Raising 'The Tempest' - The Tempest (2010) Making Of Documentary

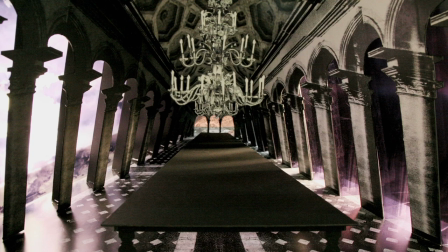740s
And as it developed as an idea, it became clear that what we were really going to end up doing was building models,
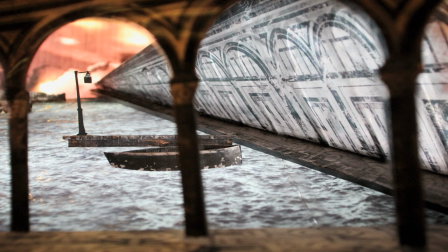747s
fantastical models that were forced perspective and skewed and twisted and tortured.
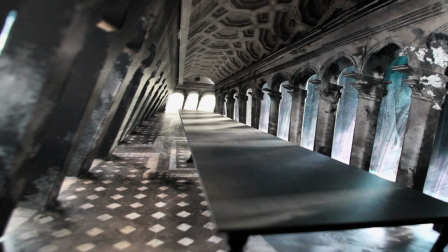753s
And from those models, we would shoot plates.
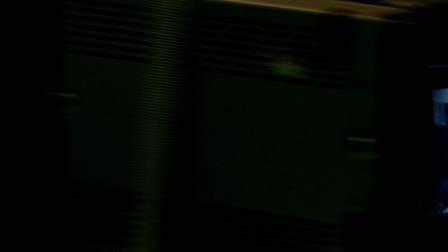756s
And we would take our actors and we would shoot them on the green screen and put them inside the model so that they could actually live inside these spaces.
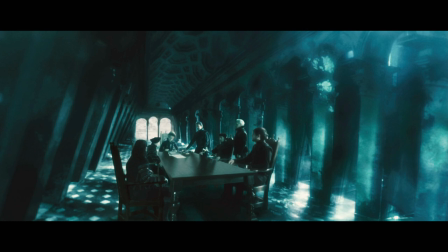763s
It was a nice blend, sort of old-fashioned,
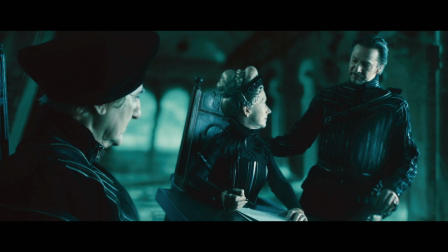767s
handmade worlds, marrying a kind of a high-tech compositing technique.
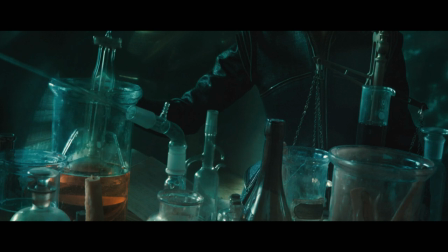772s
Well, in our version, Prospera was the wife of the Duke of Milan, who was very liberal and very supportive of her studies.
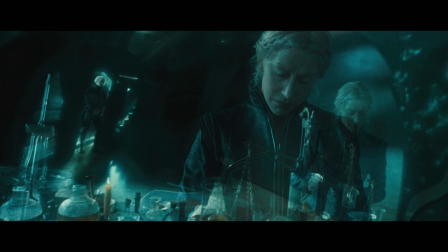781s
But in this era, women were not really allowed to study the sciences, the dark sciences, the white sciences, alchemy.
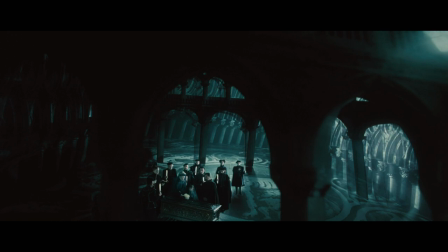788s
So upon the death of her husband, she became the Duke, which is also a possibility. Women were dukes. And her younger brother, finding this an opportunity, had her convicted of witchcraft. And she's put on this bark with her daughter and shipped off. Of course, they end up on this island.
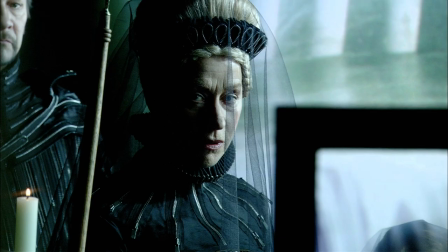806s
And 12 years later, the events happen. I think it becomes more of a thing that was done to her gender as much as her person.
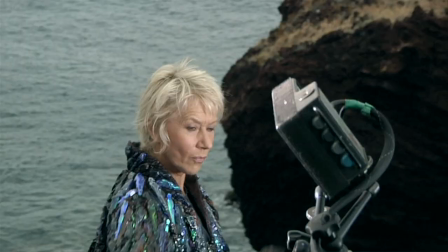814s
She always harbors that within her. It's a whole other way of understanding. It's not the old man on the island with the young daughter. This is someone who's really got something to fight for.
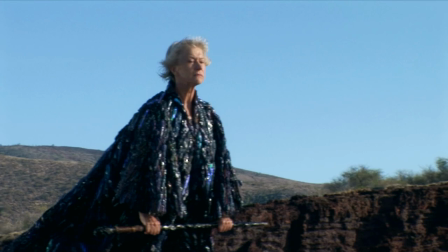825s
She's an angry person. She's a bitter person at the beginning of the play. And you don't want to put anger and magic together.
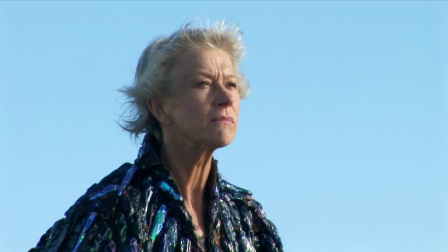832s
You know, that's a rather toxic mix. There's a primal scream. And Julie and I were saying, we can't have a scream.
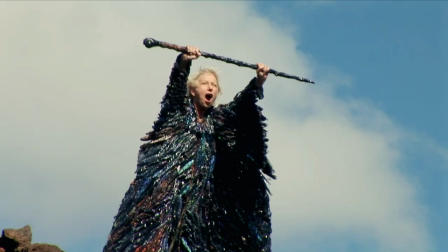843s
It's too expected. So he heightened and abstracted Helen's voice into a kind of Coltrane-esque saxophone scream. We can relate to a mad jazz player. It's the type of things we were looking for to throw one off kilter, yet achieve the same dramatic role.
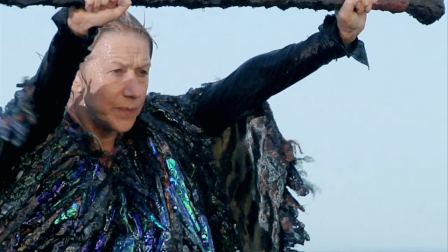862s
You know, as they say, beware of what you want because you get it.
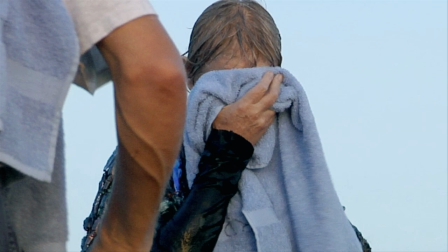865s
And when I realized that we were actually going to make this film, of course, I got absolutely terrified and thought, oh, you are crazy.
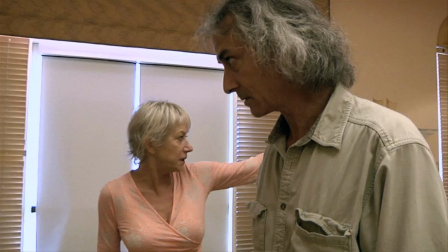873s
What do you think you're doing? You're never going to be able to do that. I was very, very nervous coming into it. As a woman playing a man's role, I didn't want all the guys to be looking at me going, oh, God, she can't do it, can she?
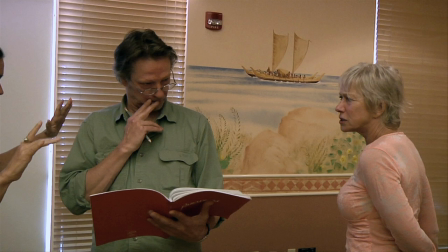886s
But they were very, very supportive of me and generous, extremely generous.
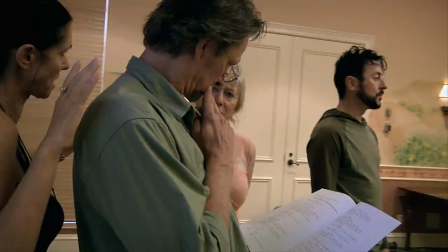891s
It's always so great when someone you've admired is as great as you would have hoped them to be.
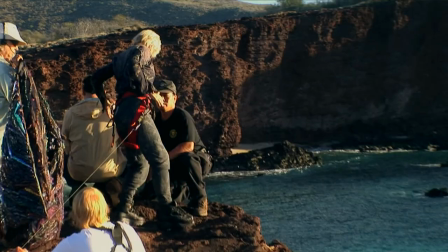897s
She's just tremendous. She's got this kind of youthful energy and she's incredibly professional and fun. she doesn't take things too seriously.
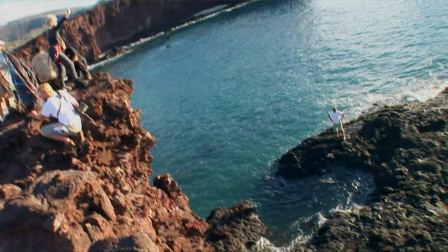905s I mean, I would like to be much closer to you.
She's a trooper. I don't see any fear in her.
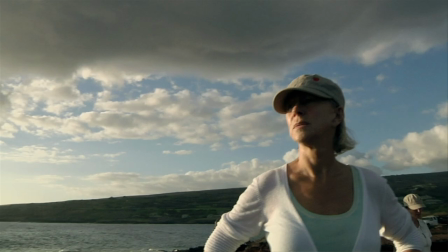912s
Just a lot of power. Helen is playing Prospera as a simmering volcano. That's what's there. She is the energy, the magic energy, and the rage and everything that's boiling up is all being contained.
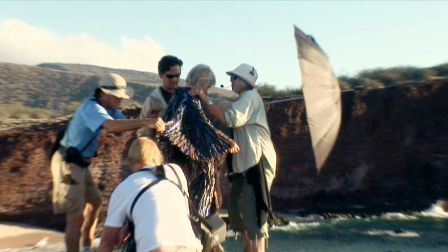925s
And at a certain point, of course, it explodes. What I love to do is to use the metaphor of the character as the jumping off point for the character's costume.
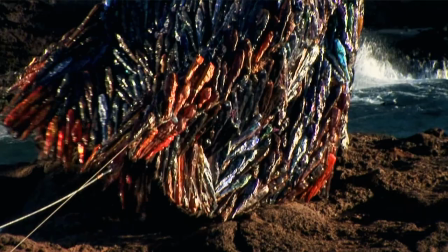935s
So it's pieces that move down this giant robe as if she is literally the shape of a volcano. That was the biggest challenge of all.
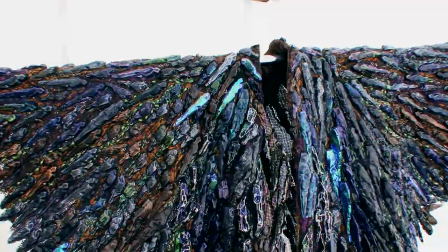944s
It was Prospera's magic cloak, and there's something about having to design a magic cloak that has to sort of summon up everything,
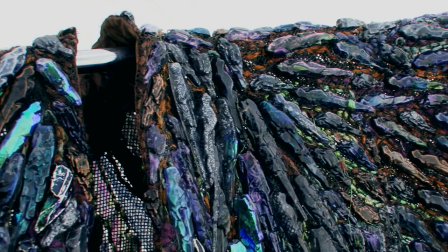951s
be the essence of who Prospera is. It was quite a terrifying thing to do. The cloak was described in the script as being made from shards of glass and light.
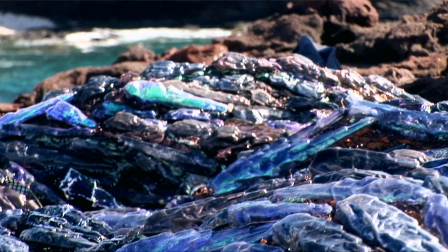960s
But Julie really wanted natural-looking glass, more like crystal, the obsidian glass, which is black.
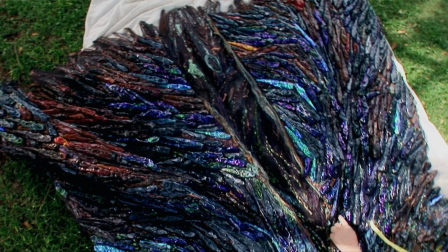966s
The cloak is actually made from quite lightweight vacuum-formed plastic. There are about four or five basic shapes that were cast, and then 3,000 or so shapes made from each of those pieces in various colors, and then each one sewn on by hand, like the sequins on a ball gown.
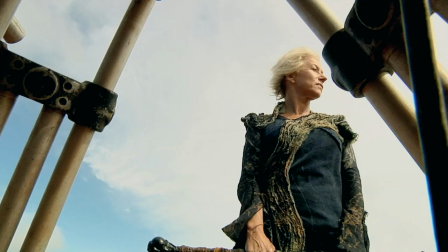981s
She has this feeling that there's a lava flow in the design of this raw, rough fabrics that are put together.
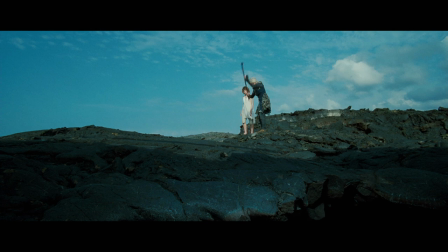988s
And a lot of the influence for that was Japanese fashion, actually.
On ho! Slave! Caravan!
What appeared to me in terms of the fact that it was such a challenging piece and anything that was Shakespearean,
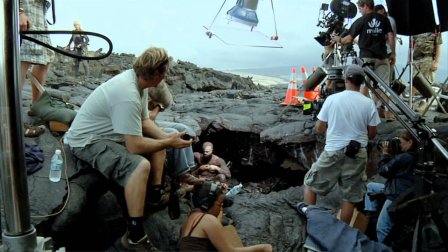1004s
and this is my third or fourth language, but being born in Africa, been raised in France, and then living in America, it's an attribute of Caliban. It reflects a little bit in my own life, you know.
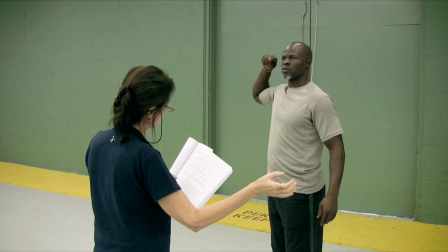1015s
And I said, you know, Prospero is Prospera. It's a woman of Helen Mirren's age who is going to be able to control you with her staff. You are clearly more muscular, stronger. You could swat her with your hand and she'd be out, but she has the power because she's a sorceress.
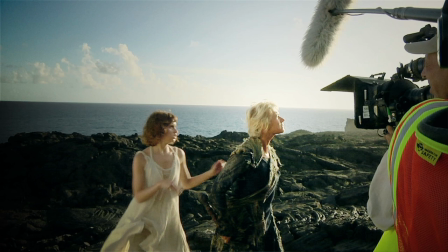1032s
Coming from a place like Africa, you know, I've seen a lot of women in that sort of a setting. And then he proceeded to tell these incredible stories of witchcraft and sorcery that he himself had experienced.
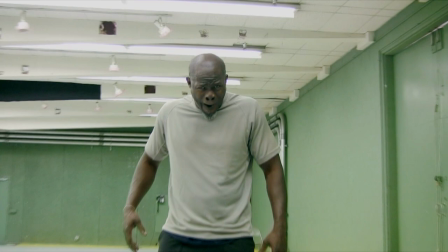1046s But you have to snap out of it, yeah? How do you get her curse off of you? You know, I'll go back to my culture.
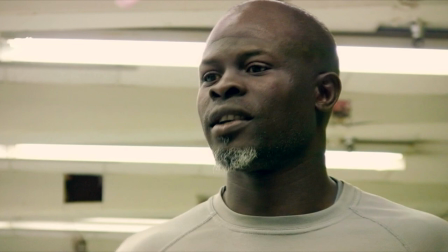1053s Yes, please. When she stops, she cancels it. She cancels it.
It's so important that this actor didn't have a problem playing with Helen,
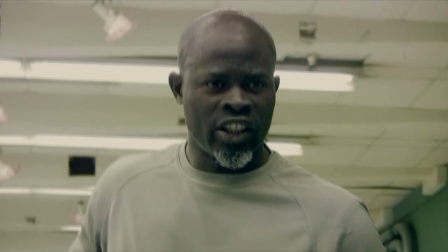1064s
playing with this Prosper, because he knew that there was a reality to that.
Then breaks out the answer, "The silence is mine! By Sycorax, my mother, which thou takes from me."
You know, it's like somebody knock on your, you know, at your door and in your house and say, "Oh, that's a nice house. Oh, great. Okay. Now, this is what you're going to do, and this is what you're going to become. And, you know, and clean this for me, clean that for me, and this is my home now, you know?
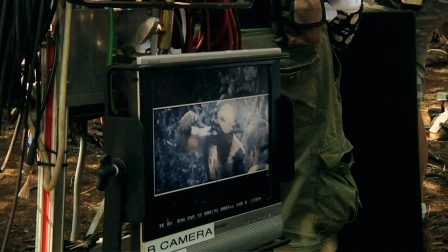1092s
And that's part of my passion in wanting to portray Caliban.
Cut.
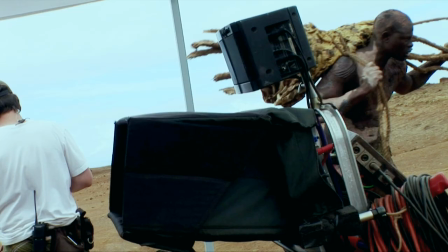1097s Camera's cut, thank you. One more time.
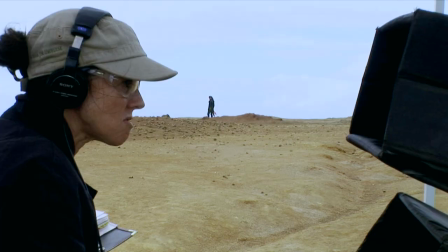1101s
Shakespeare is writing about the New World, and he is writing about colonialization.
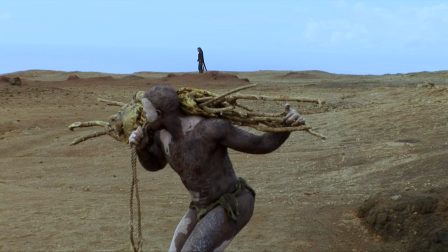1107s
This was a society within which slavery was pretty well accepted.
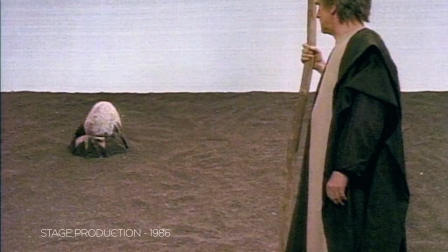In my original theater version, I used a big mask over the head of Caliban, like a mudman from New Guinea.
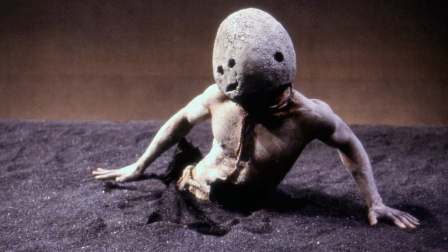1126s
He just had two eye holes and a mouth hole and ear holes.
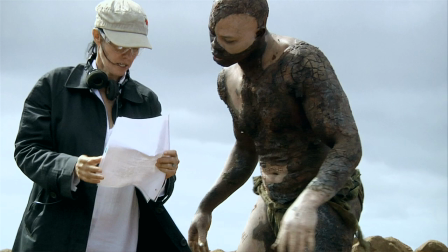1130s
Well, as I was not going to cover Jaiman Hansu's face, I had to reconceive the part of Caliban.
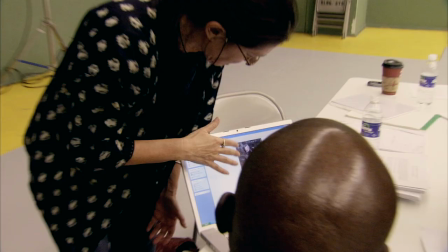1136s
In this version of Caliban, it's not that he's just a native from that island.
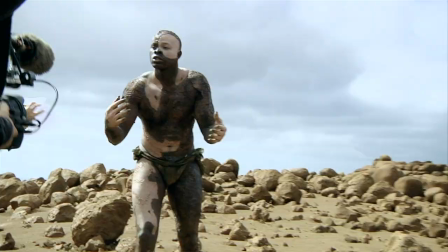1141s
I had, in my concept for Caliban, made him also the moon calf, the monster that he is conceived at. He's slightly surreal, the image of moon and calf. He's got these splotches like a calf of white skin and black skin.
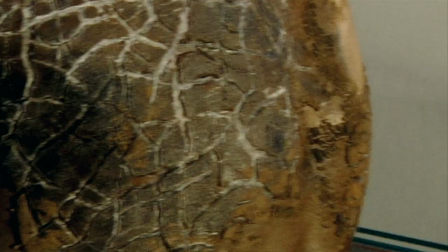1156s
We made the black part of his skin blue-black. It's literally fossilized skin with pieces of volcano and old shells in it. That this boy was born and half of his body was somewhat eaten by lava.
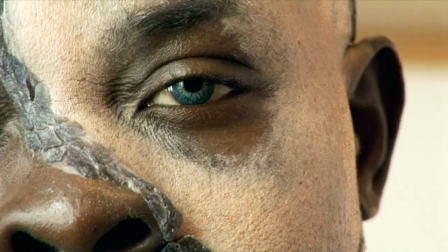1172s
He has nature in him. You know, he is the land. He has the one blue eye from his mother, who's the blue-eyed hag, Sycorax. He's got webbing between his fingers and long fingernails that can dig the pig nuts.
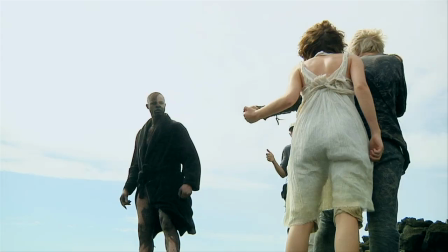1186s
And he says to Prospera, "You taught me language."
"You taught me language.
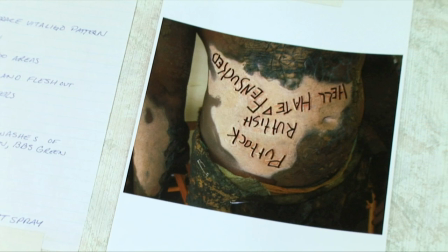1191s And my prophet hunters, I know how to curse the Red Plague.
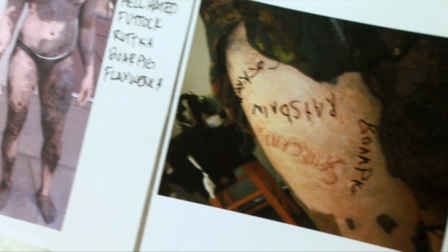1196s Rage you for learning me your language."
So in his body are carved Elizabethan swear words all over his body, and they are raised scars.
Make up call, 4 a.m.
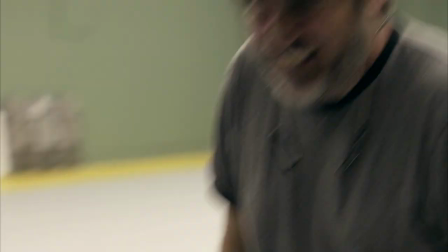1209s See you there. It's not funny. It's true.
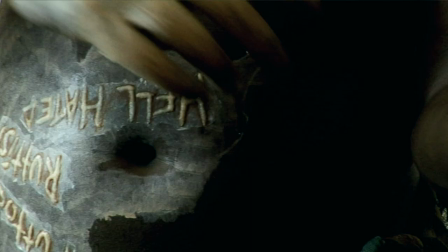1215s It's not funny. It's true, Jivan. I know. It's just true. When you said it, I was like, oh, this looks so exciting.
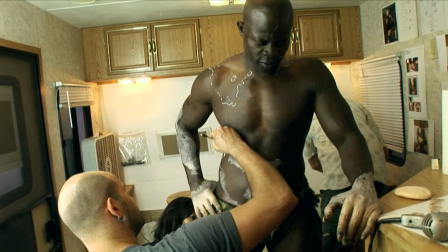1221s And all of a sudden, oh, yeah. Oh, 4 o'clock, 3:30 in the morning.
No, we'll see. We'll see. We'll try. We'll be there about 2 hours. When we first started, it was about 4 hours.
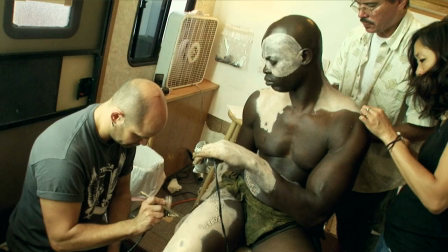1231s
This is pretty long, but we've gotten it down to a good 3 hours now.